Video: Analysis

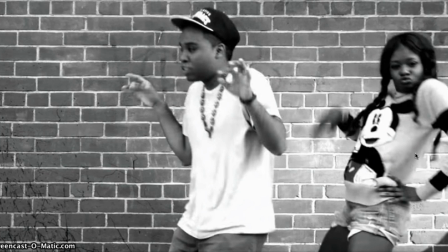That kind of looks like it's representing her as being kind of sweet, innocent, a bit childish, a bit pure, a bit naive. And that's deliberate because what she's doing is she's taking a stereotype, you know, a female black hip-hop artist, and she's twisting it.
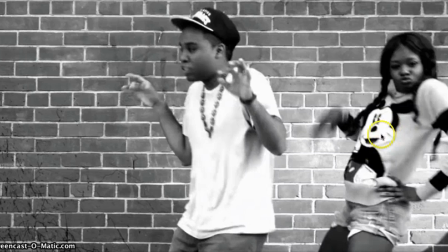She's giving it her own identity. She's wearing something that is really strange to see in this clip, like the Mickey Mouse jumper. And when you contrast that, when you compare that to the lyrics and to the sound of the music, it's like it doesn't seem to match, but it's done deliberately.
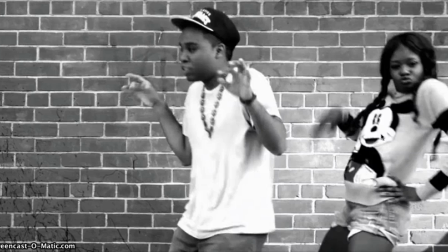It's like taking a stereotype and twisting it into a counter type.
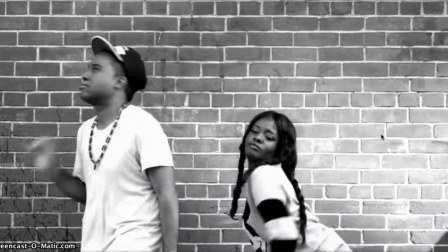And even look at the way she's kind of dancing, you know, she's kind of got these funny little movements. So is this guy here, he's looking really kind of dorky, but like deliberately, so it's kind of looks cool. And you know, look at the sass that she brings to the camera, like she's, you know,
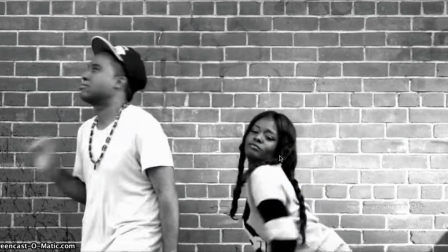she's looking kind of sexy, she's looking kind of like, kind of cheeky, kind of playful, you know, it also contradicts her costume, alright? So she's definitely not a stereotype.
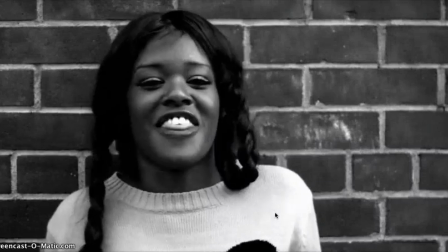Season, now she wanna lick my plum in the evening. If it's that tongue to deepen, I guess that can't get anything.
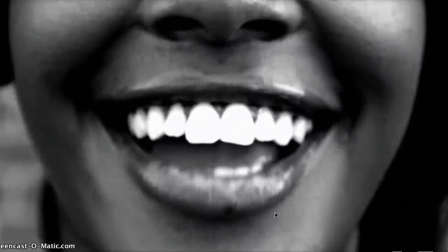I guess that can't get anything.
Alright, okay, let's deal with this, alright?
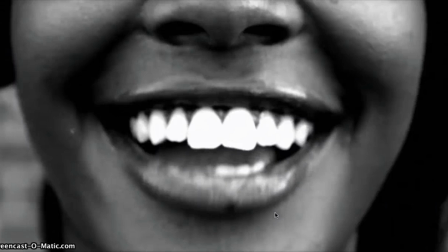Now, yes, it is the word you thought it is, you thought it was. It is shown here in this clip kind of randomly, but it's not random, it's deliberate, okay? This is an example of using language as a way of representation, alright?
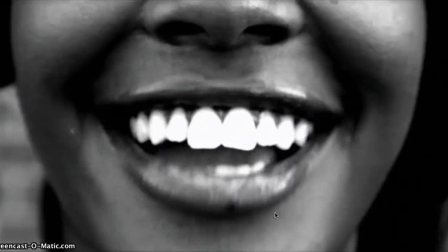Now she's deliberately chosen to use this word, A, in the song, and B, in the video clip, alright? So she's definitely wanting to thrust that controversial word out there for you, to kind of shock you, to kind of show you that this isn't just your typical hip-hop artist.
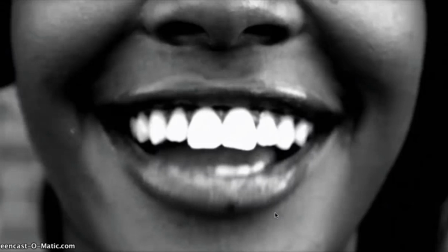Like, she is pushing the boundaries. I've never even heard or seen that word used in another video clip, okay? So she's definitely already doing something that has not been done before, from my memory.
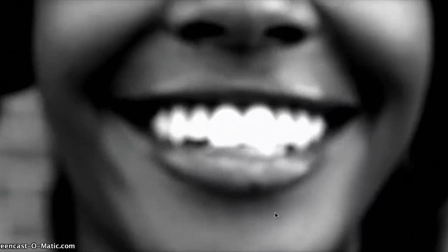I guess that can't get anything. I guess that can't get anything.
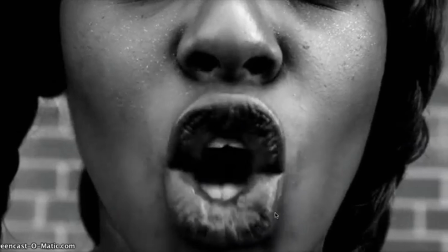I was in the 212, I'm the uptown A nigga, you know what's up or don't you? Word who made ya?
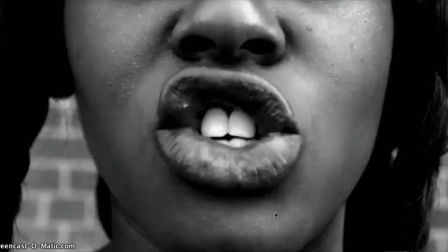I'm a rude bitch nigga, what are you made up of? I'ma eat your food up, boo, I could bust your eight, I'ma do one too.
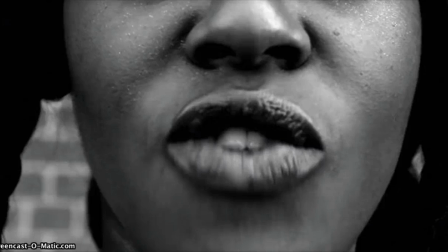She's so hot. Okay, alright. Now, let's pause it there. So say we've watched it all a second time, we've taken some notes.
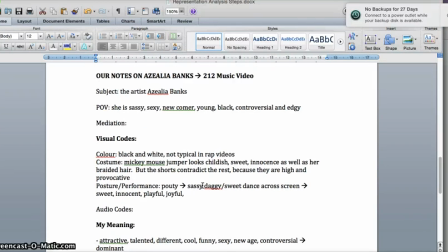Here's what my notes look like. Alright? Here are our notes on Azealia Banks. Identify first the subject. The subject is the artist Azealia Banks. That's important because we want to know what's being represented, mainly. Alright. I'm trying to work out the point of view of the artist. Alright? So here's what they think.
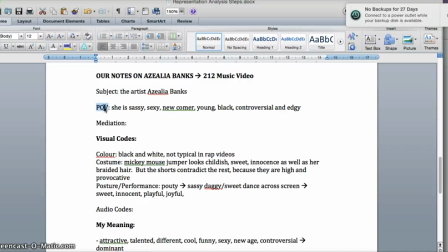The artist, I think, she thinks she's sassy, sexy, she's a newcomer, she's young, she's black, she's controversial, and she's edgy. This is what she thinks of herself, or this is what the marketing team have put in her head as how she should be represented, alright?
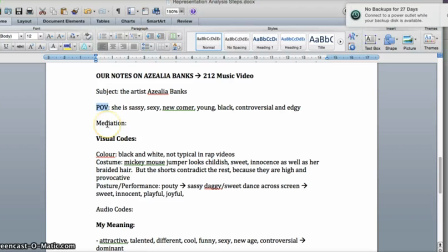So that's the point of view. Now let's have a look at the mediation, alright? I've broken it down into visual codes and audio codes. However, we're not looking at audio codes because it's a music video, we're looking at the visual codes mainly, alright?
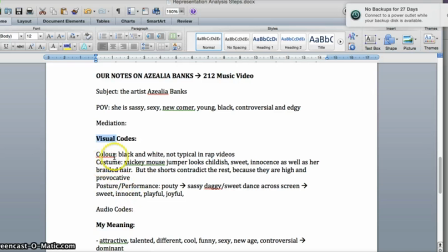So, here are my notes. See how I've kind of jotted them down? I've got, you know, color, what I noticed, the black and white. So this is the code, this is the description, and also the effect of that code. I've got costume, you know, the Mickey Mouse jumper, and I've got some notes next to that.
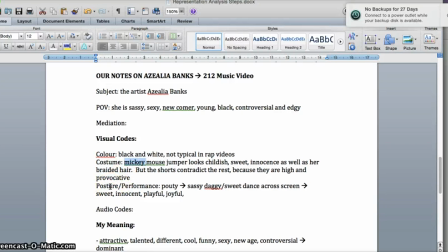You know, I talk about her hair, talk about her posture, you know, I write kind of keywords, you know, like she's got a sassy, kind of daggy, kind of sweet dance look to her because of the way she moves,
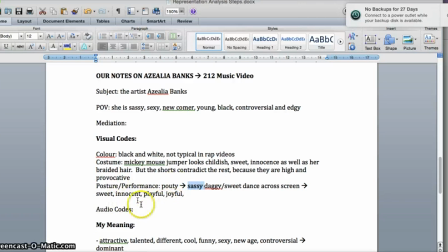the poutiness, you know, all of these kind of buzzwords that come to mind, alright?